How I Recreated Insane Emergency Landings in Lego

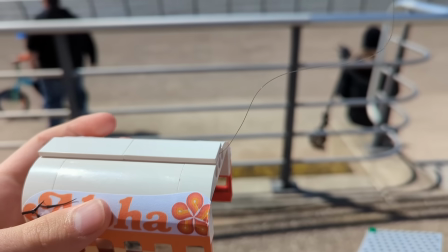I got a bunch of flight scenes at the beach and then did a breakup scene by putting a string of fishing line in the roof segment and pulling it.
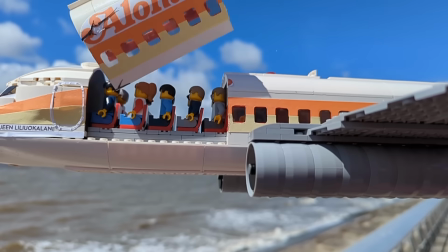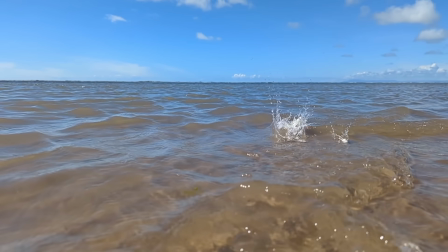I then got some slow motion splashes in the sea, and tried again.
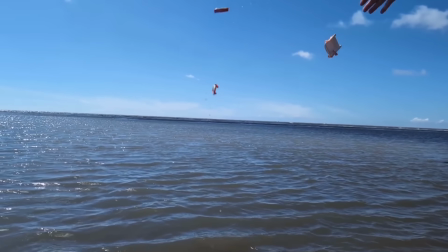And don't worry, the waves were really small and the water was very shallow, so there was no chance of any parts getting swept away, and I picked up all the parts.
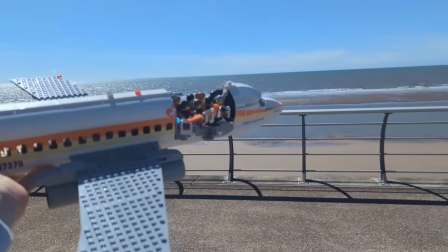After that, I got the small parts that I brought to decorate the severed roof with that broken metal effect.
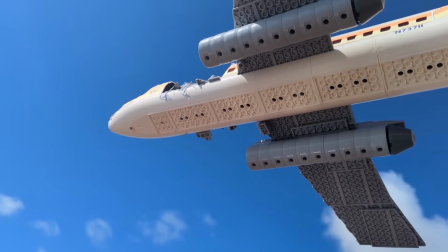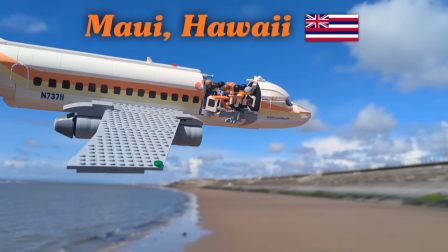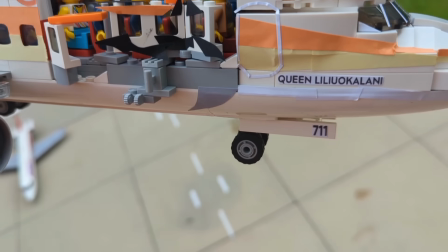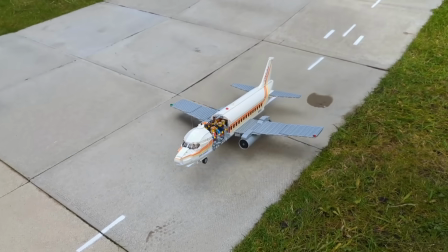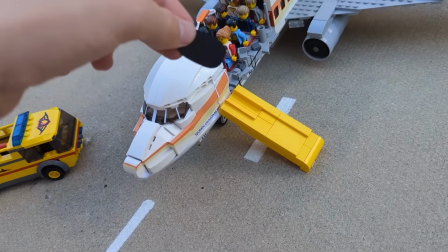I put black paper over the doors so it looks a bit like they're open.
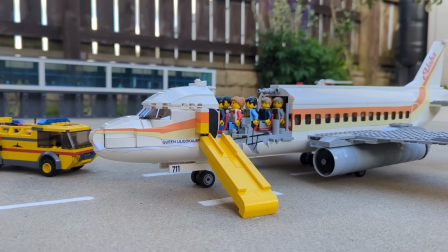And I stuck the open door on. And that was Aloha 243, recreation number 5 out of 5.
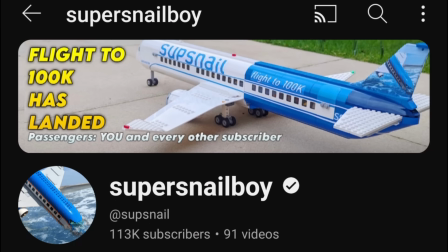A few weeks before the release, I changed my channel banner to start building up the hype.
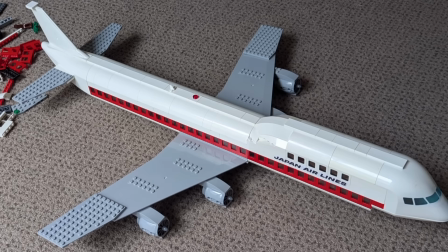I made these planes just for a small teaser of upcoming episodes and put it in the trailer of season 2.
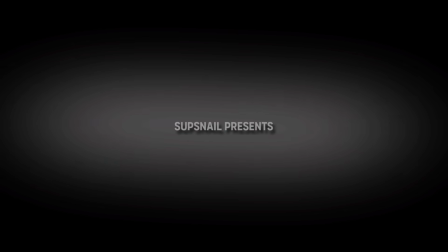People were of course very excited by this. Then came editing. This video took me 18 hours to edit, spread across 7 days.
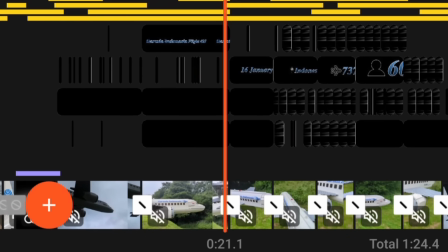Also, this week of editing was a typical school week, because in the UK we unfortunately still have school in mid-July.
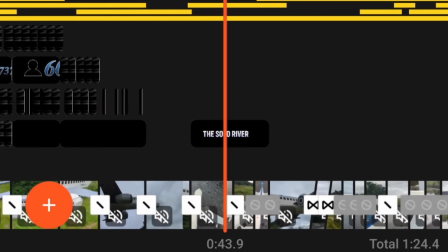Some of the most major parts of this editing included the lights for Garuda 200.
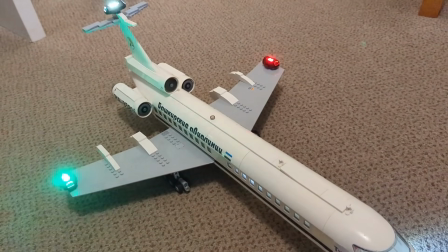Who needs these RC plane lights when you can just make this red circle clip art thing and edit it onto the plane?
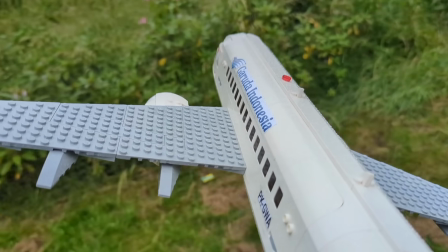I also spent a while making this rain effect for the storm.
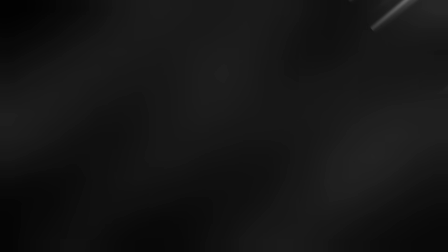It's just this stripy white image that I made, and if you keyframe a lot of them to quickly swipe past the screen, you have some nice violent rain.
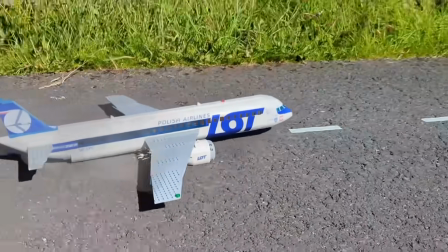Lot 16 had this cool smoke and sparks effect, which took forever, and I'm really satisfied with how it turned out.
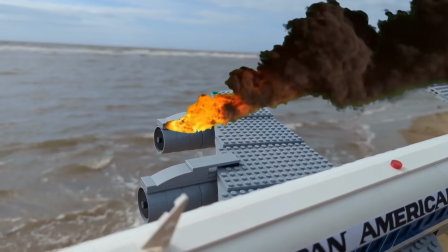For Pan Am 843, I used the classic fire green screen. It's not the best, and I hope someday I'll learn to make better CGI, but I guess it's good enough for a LEGO plane video.
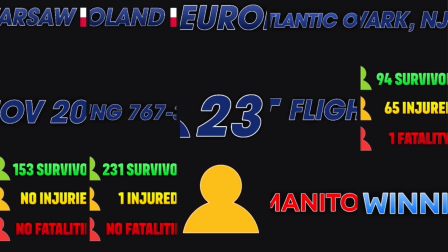Of course, the editing process wasn't just effects and gimmicks like those. I also spent a while on this one detail where all the facts are in the same font as the airline logo.
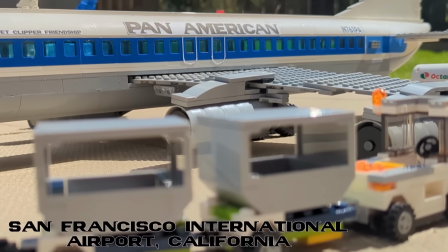For example, I used the Pan Am font here and the Aloha Airlines font here.
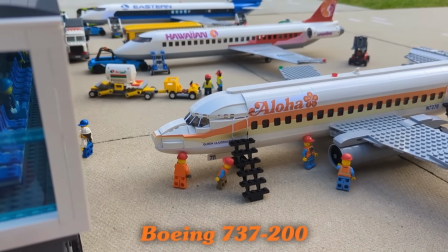I hope that explains some of the editing well if that's what interests you.
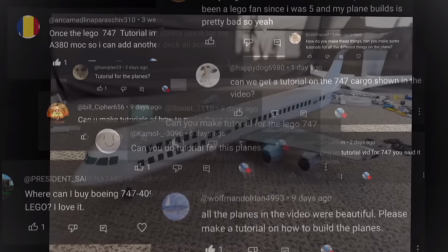I'm sorry there has been no classic tutorial in this one like in the other two behind the scenes, but I think there is a lot that can be useful from the things I've shown you,
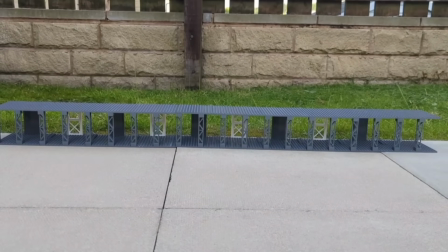such as the airport stop motion and some of the close-ups on the planes.
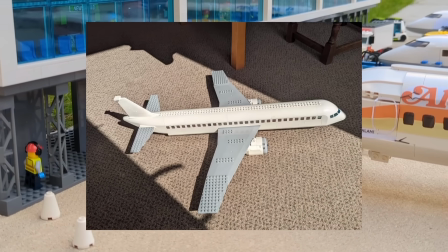If it would be worth it, I could make a separate video with tutorials like the 767, the 707 and the Garuda wings that I really like.
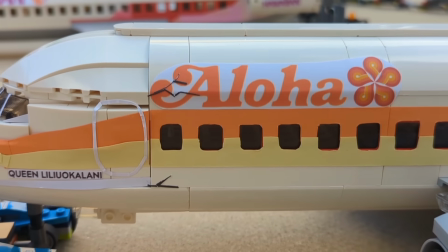If this video or this channel has sparked your interest or fascinated you at any point,
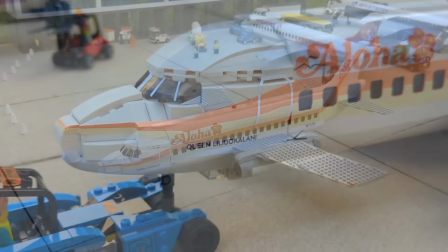then I highly recommend maybe even trying out creating some LEGO aviation videos of your own.
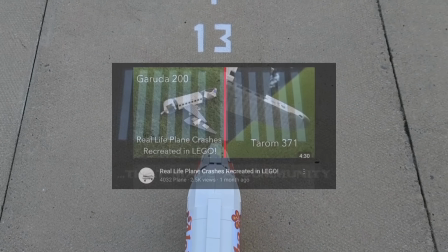You can copy my ideas as much as you like, I don't mind, I just love people expanding the community and being creative.
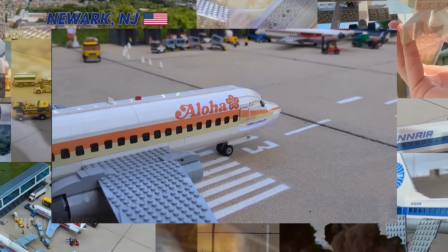And that is how much effort it takes, for me at least, to make a video with 180k views in 1 week.
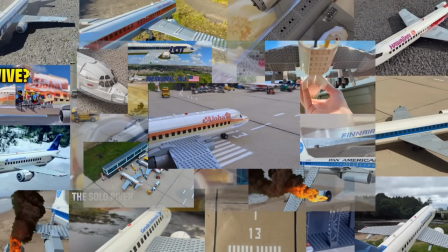Do you think this has been worth it? Well, in my opinion, everything is worth it when you have people like this.